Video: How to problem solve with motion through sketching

Hey everybody, welcome back. We're gonna dive into problem solving with motion through sketching. Like any good design process, you start from the basics. Sketching on paper, lo-fi wireframes, and you refine that till you get to your high fidelity designs. Motion is no different. You could dive into a tool like After Effects, but it's such a beast of a tool and it really slows down that ideation process.
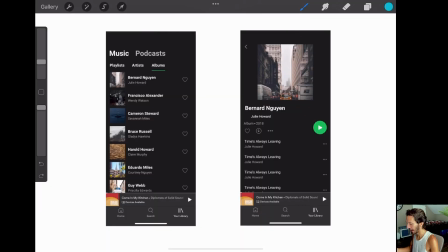29s
So let's dive in. So here we have the Spotify app, and you can see that if maybe we were to tap here, we'd get into this screen here where we're looking at maybe an album or something and we have an opportunity here to really design what is this transition what does this motion look like as we
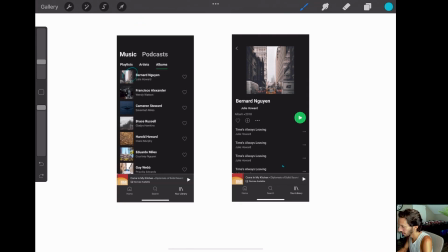45s
go from state a over here to state B over here one way you could think about this is say you tap on this album right there and
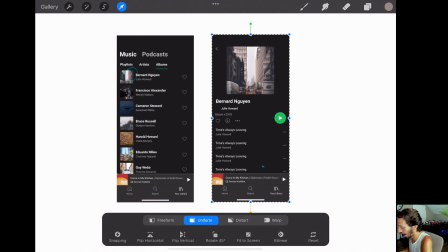54s
this thing just slides in but that misses a lot of opportunities for communicating what is happening to the user.
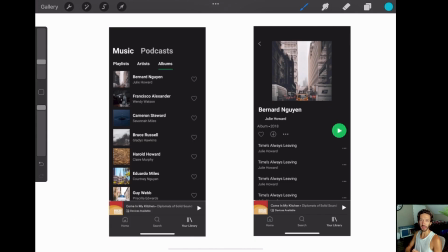63s
So a better way to think about this is triggers and responses. So a user has tapped right here, and that has then made this thing appear. And so how can we leverage that information of knowing like, hey, someone has tapped here, and that has caused something to happen.
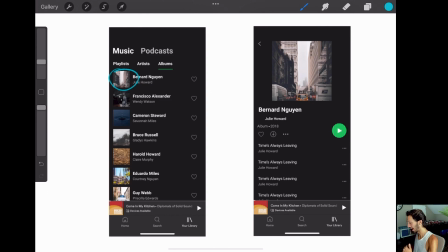80s
And so it's helpful to think about the same way that you design a page and you have a hierarchy in mind of this is the most important, and then it just kind of goes down from there you also have a hierarchy of motion so what was the first thing that happened and what is the last thing that should happen based off of what's important to the user so in this instance we can start thinking about like okay this is the first
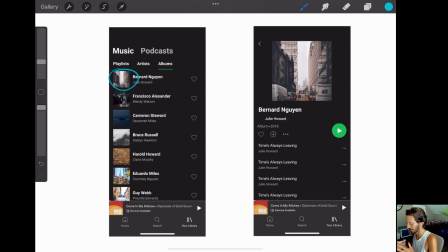99s
thing that happened their eyes are on this album art is on this the title so maybe this thing should be the first thing that moves and maybe this just moves straight into here and so already if that was the only thing that happened we have like a better experience than just sliding over the other screen because we've communicated to the user,
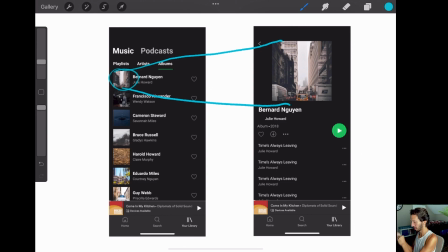119s
hey, you've tapped on this and this thing is persistent between both screens. So we're going to show you that that is the focus of your next screen.
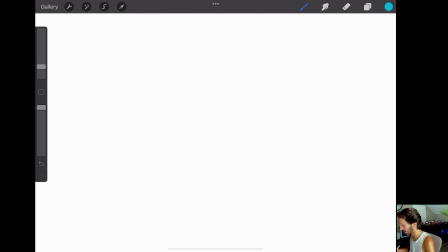127s
One thing that's super helpful as we're starting to annotate what type of motion is going to be happening is to start developing your own little language of how do you annotate things. So for example, if we want something to maybe move to the right, maybe we say like, hey, here's the object and it moves to the right.
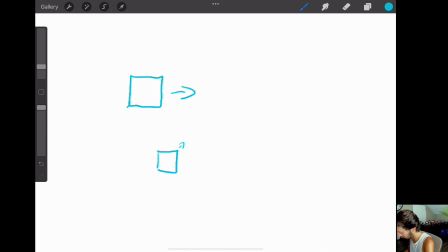143s
Maybe we want to show something expanding. So we have this image here and we say maybe there are four arrows on all corners showing like, hey, this thing is going to scale up. And then we could even show like, hey, this is the state A and this is state B. And that is like what gets together.
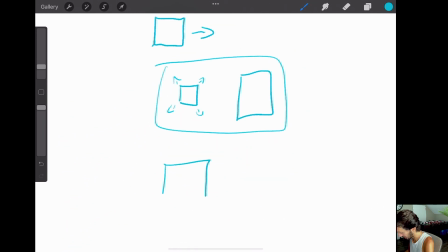158s
We could even show how does something scale down. So we have this and then we have maybe arrows on the inside. Or even you could have a box and have arrows on the outside showing, hey, this thing is going to be shrinking and scaling down. How about if we wanted to show something, maybe fading away?
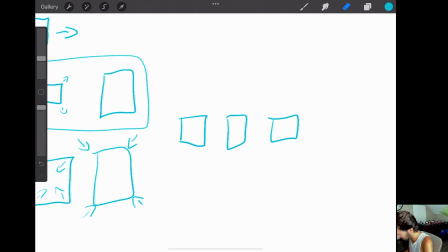178s
Maybe we do that by having a few different things and we say the first one's full, you can see it fully in the next one, maybe we erase a little bit and the next one we maybe erase a little bit more. Something like that. And we can capture that all in like a box saying like, hey, this is what's gonna happen over time.
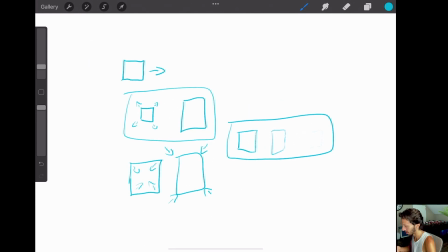193s
Whatever your annotations are, it's just important to start developing that visual language for your own annotations so that you're capturing your notes in a logical way that's easy for you to understand as you're going through and maybe getting into storyboarding or jumping into After Effects to actually animate the thing.
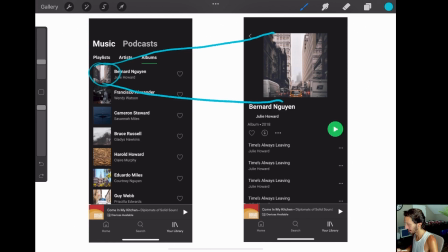209s
What's great then to start thinking about is as you're looking at state A and state B, what is the same, what is new, and what is going away? And so we've already identified that this image here is the same as this image here. And so we can say that that is something that is persistent across both states.
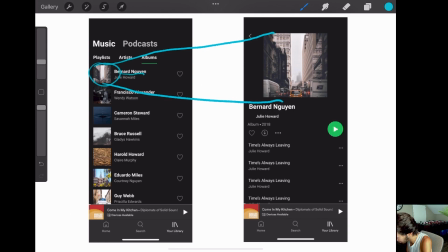225s
We can also see that, okay, this name here is going to be over here. And this name here is over there, we can see that we have a heart here, and we can move that down there. And right now I'm just starting to annotate the screen, I just need to make mental notes of what is staying the same.
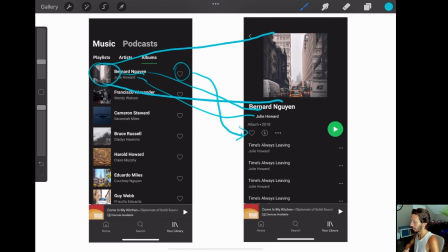241s
So I know what actually needs to move, what is being removed. So I know like what is less important in the experience. And then what are new things, like this play button here that maybe we need to draw extra focus to as we are working on this piece of motion.
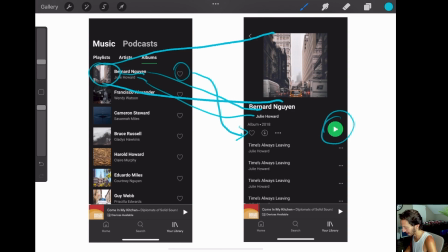256s
So I'm just going to go through and start annotating some things that I see that are different that are new and all those sorts of things. So we can also see that this entire header area kind of just goes away. So I'm going to scribble that out. All of this down here gets removed.
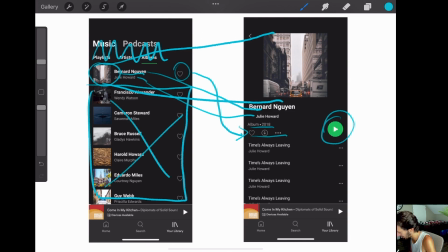271s
Then we have some new text here. We have some new iconography here. And then we have this whole thing of all of the tracks in the album. And then also this back arrow there. So as you can tell, this looks like a big old mess of just marks and sketches.
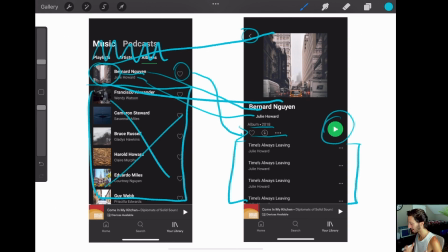288s
And that is okay, because during the sketching phase, this is for your eyes only. It is a way for you to start problem solving, a way for you to start thinking on paper, on a screen, so that you're able to problem solve better.
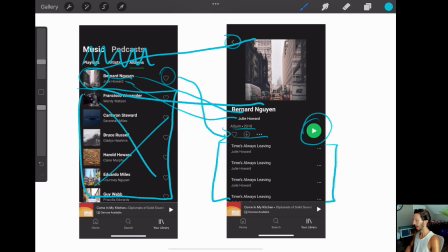302s
What then is also helpful to think of is, okay, the user has just tapped on this album. And now we see all of the we see the giant album art we see all the tracks in this album and then we have this play button as well let's try to think and get into our user's mindset of what would be the logical next step in this flow we're not on the
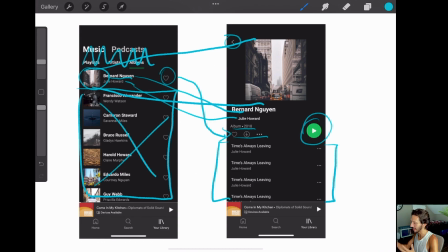319s
spotify design team so we don't know exactly what is like the business goals and the design goals within this app but we can assume from the user's perspective that they're tapping on this album they want to either listen to the album or they want to listen to something specific within the album and so those are probably the two highest priority next steps for the user.
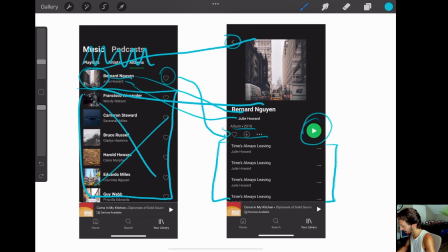338s
And also because the design really emphasizes that play button, we can assume that this is kind of our star next step. We're going to make a note of that because when we actually get into animating this, that's going to be the thing that happens last because whatever motion happens last is where we are guiding our viewer's eye to.
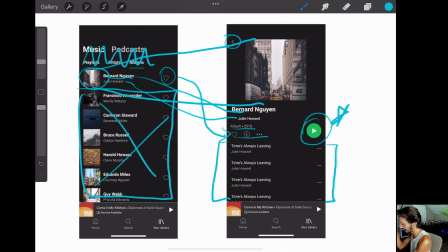356s
And so the viewer's eye will rest on that last thing that they need to do, which should be their next step.
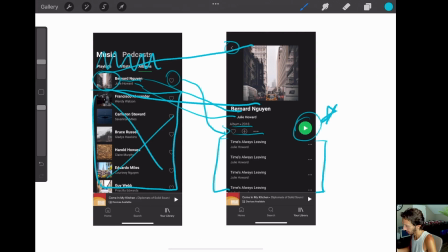361s
Now that we've annotated what's new, what's the same, and what's going away. Let's start thinking about how could things move in a logical way. And so we've already started getting to that here where we're talking about this specific image being enlarged and taking up this space over here.
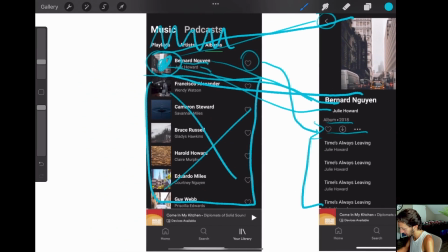378s
Let's dive into some of the other parts of this experience. We could start this by focusing on the first screen and we can say,
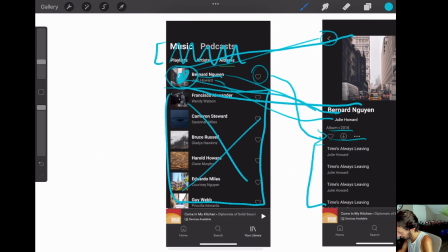385s
okay maybe this section here kind of goes up and then disappears we could say
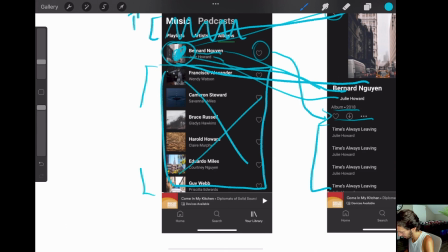392s
this section here maybe goes down and
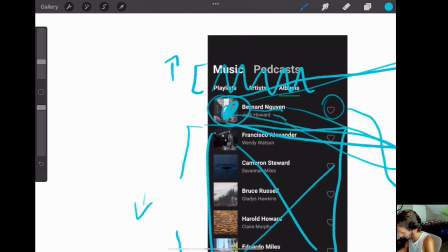398s
disappears and so we kind of have a natural so this is our image here we have like a natural expansion that pushes everything out of the way and that kind of momentum created by that
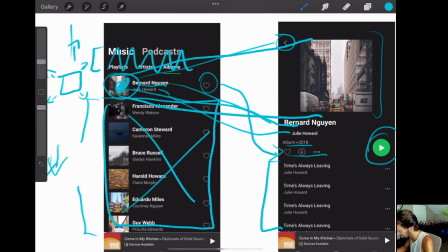412s
image kind of helps everything kind of follow through as it's expanding so that's a really nice moment that we've discovered there we also see that this little heart thing needs to get from all the way here
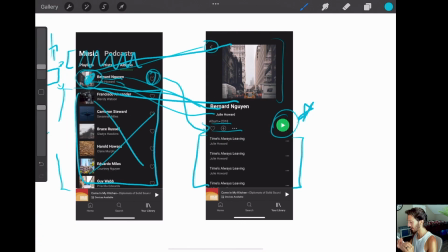421s
to all the way down there as this transition is happening it's probably going to happen over maybe 300 milliseconds it's going to be very very quick and so we don't want anything that's very bespoke or super distracting for the user we want to really give them feedback of you tapped on this album
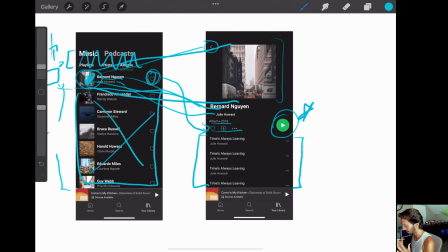439s
and then focus hey here is the play button and so that's our focus and so everything else kind of needs to come in and go away in the most logical seamless way possible that we don't draw extra attention to those things if we already have this natural momentum being built by this image
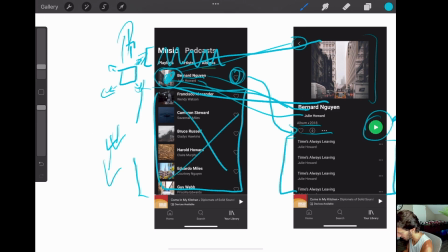455s
expanding and things being pushed up and things being pushed down let's see how that manifests in this area on the state b
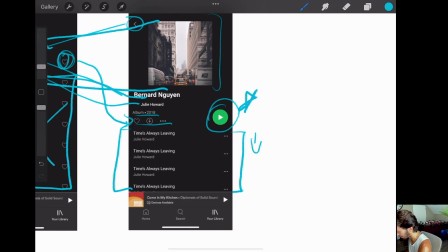463s
so one great way is that we could bring these tracks in by actually going down and maybe they're fading in one at a time and maybe we can show that by doing something like this if we switch to our eraser we'd say like this is really hard to see and this
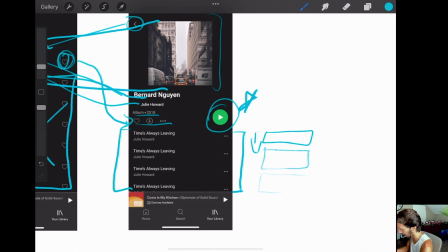479s
is a little bit better and so maybe they're coming in one at a time and it's this first one and then second one then third one and they're kind of like fading in
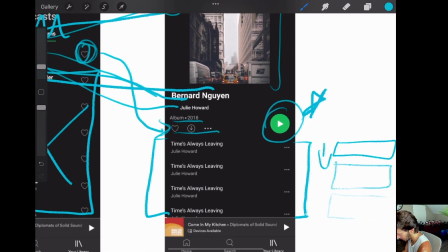486s
as we're as it's going down we also have this heart over here that we need to get over here and And we could just say,
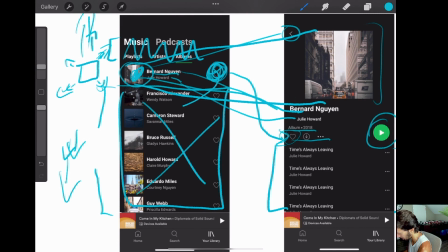494s
hey, this heart is here and we're going to just bring it all the way down across the screen and plop it where it needs to go.
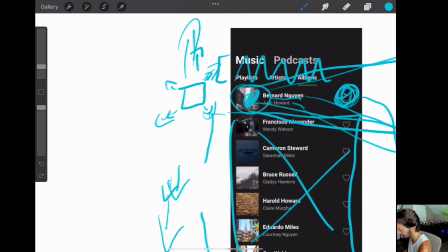500s
However, that doesn't really follow this natural momentum that we have here as things are going up and things are going down.